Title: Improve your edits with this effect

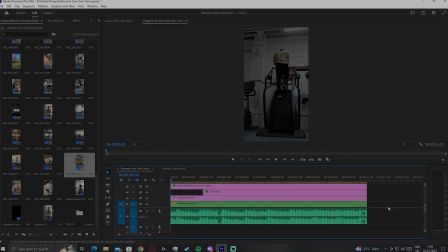(0:00)
What's going on, guys? So a little different video from me today. I wanted to create a video tutorial because I've been looking at this technique that I've created, a few friends of mine have created, and I haven't really found anything like this on YouTube, so I thought that I would just share it.
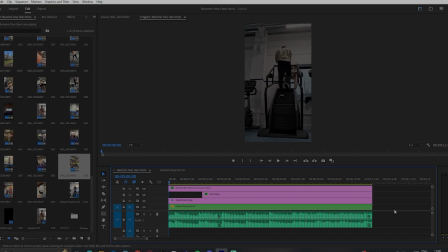(0:15)
I call this the bounding technique. It's like a bounding zoom technique that's really good for, creating engaging effects with your zoom transitions, especially when it comes to short form content.
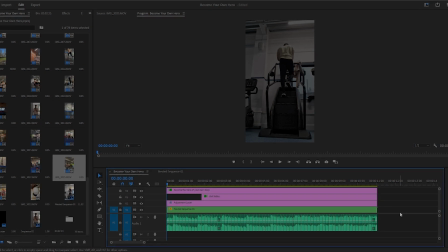(0:26)
Short form videos are taking over the world right now, so if you're not capitalizing on that as a creator, then you're putting yourself at a disadvantage. Forgive me if this effect has been showcased on YouTube. I'm sure it has. I just haven't been able to find it.
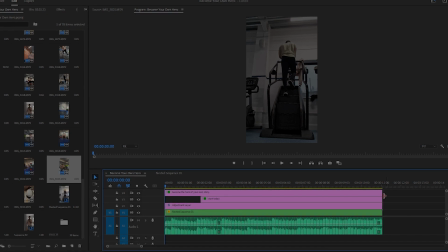(0:39)
And I thought that I'd just make a tutorial to show you guys what it looks like. So this is the final copy of the video that I'm going to post later on, but I have it rendered because in Premiere it plays super slow in the playback. So let me just show you what I mean when I talk about the bounding effect.
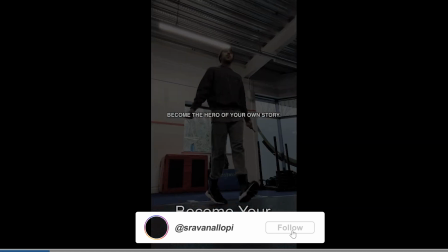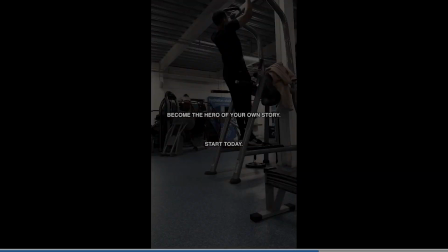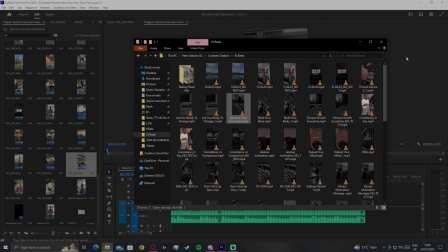(1:08)
So there you have it.
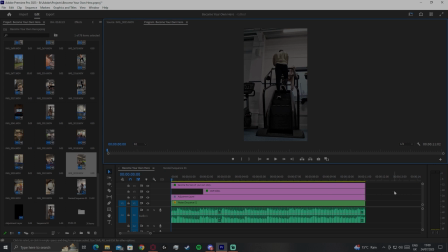(1:09)
You can see how I created like a montage of clips of me training and just going through basic self-improvement stuff. And in each clip, it was like zooming in to the end of the clip and then resetting and then zooming in again. Okay, so I'm just going to show you guys how to do that very quickly.
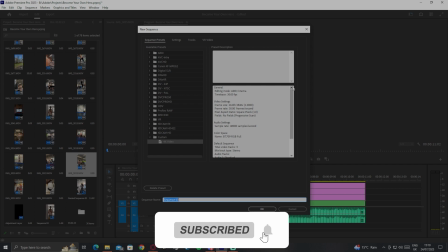(1:27)
So you want to make sure, first of all, for short form content, that your dimensions are 1080 by 1920,
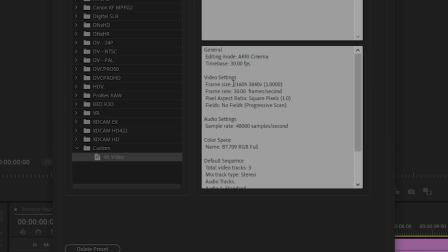(1:34)
or if you're shooting in 4K, you want your timeline to be in 2160 by 3840. All right, and I shoot most of my footage on 30 frames per second, unless I'm doing something slow-mo, in which case I'll shoot in 60.
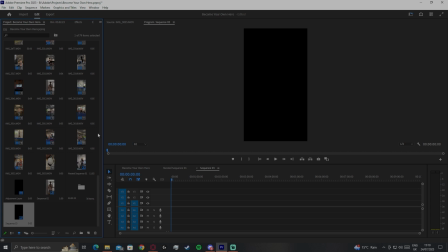(1:50)
So yeah, let me just take a few clips, just a few random clips to show you guys just what I'm doing.
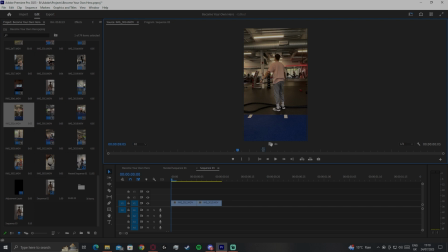(1:55)
This is also another thing, guys. So when you're creating this effect,
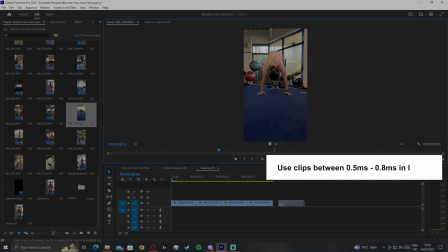(1:59)
I suggest that you use clips that are no longer than maybe 5 to say 8 milliseconds long,
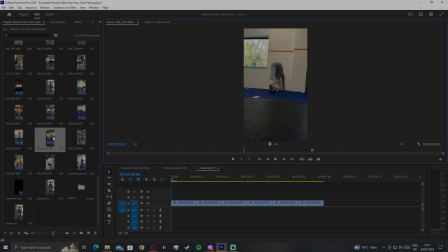(2:08)
and this is just because then it makes the effect of the zoom that much more potent. Otherwise, if you have a long clip, like something that's 10 milliseconds to 15 milliseconds, even 1 second, the zoom's just going to kind of lose its efficacy.
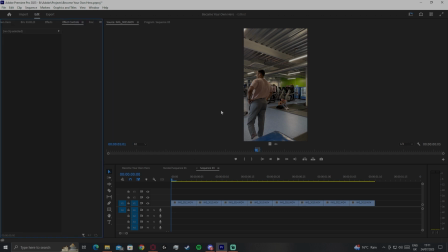(2:21)
All right, so now you've got your clips. Make sure that you've cut them and you've cropped them to where you want them. You're going to go to effect controls, click on the clip here, click on scale.
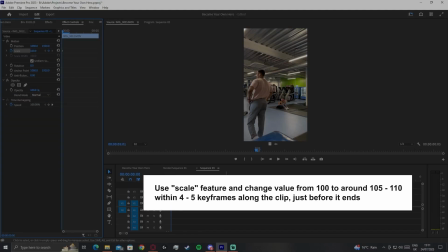(2:30)
All right, and look at the values. Now you're going to go for a clip that's about 5 milliseconds long. You go 1, 2, 3, 4. Right, you want to stop one keyframe short of the actual end of the clip,
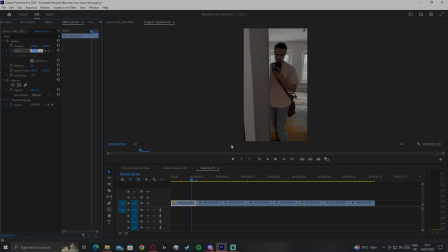(2:43)
which starts the next clip, and you're going to change the value of the scale from 100 to a value between, I'd say, 105 or 110. I personally like to go with 108, and this creates like a nice little noticeable but not over the top zoom effect.
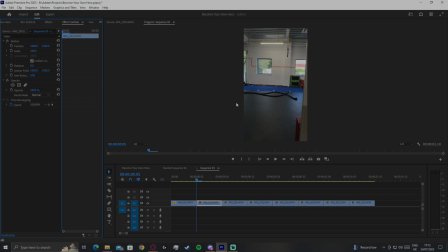(2:59)
Right, and then you go one keyframe forward to the next clip and hit scale again, and basically rinse and repeat. Okay, just make sure that the start of the clip is at 100 and you then replicate
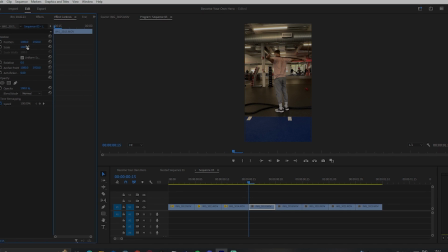(3:13)
the zoom all at the same number. Okay, I prefer that it's 108 over, as opposed to like 110 or anything more,
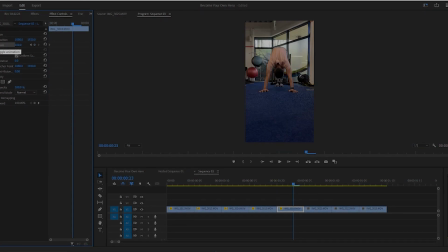(3:22)
just so that I keep a nice consistent flow and it's a nice quick but then not too quick, because if it's too fast,
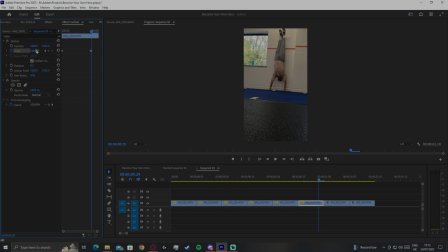(3:30)
then what's going to happen is you're going to create a very jarring effect, and that's going to just ruin the video for the viewer, and they probably won't watch it anymore. All right, so one last one. Notice with the last clip also, I've stopped it one keyframe short, so this keeps the boom effect consistent.
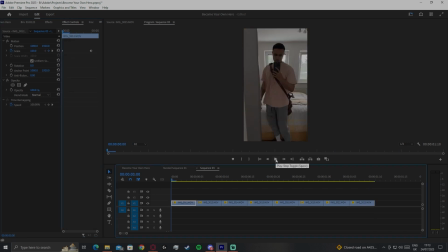(3:47)
All right, so this is what it looks like when we play it back. As you can see, it's got like this really nice, like fluid type of feel to it, right? And it feels as though the audience, like the viewer who's watching it, is getting drawn into the video.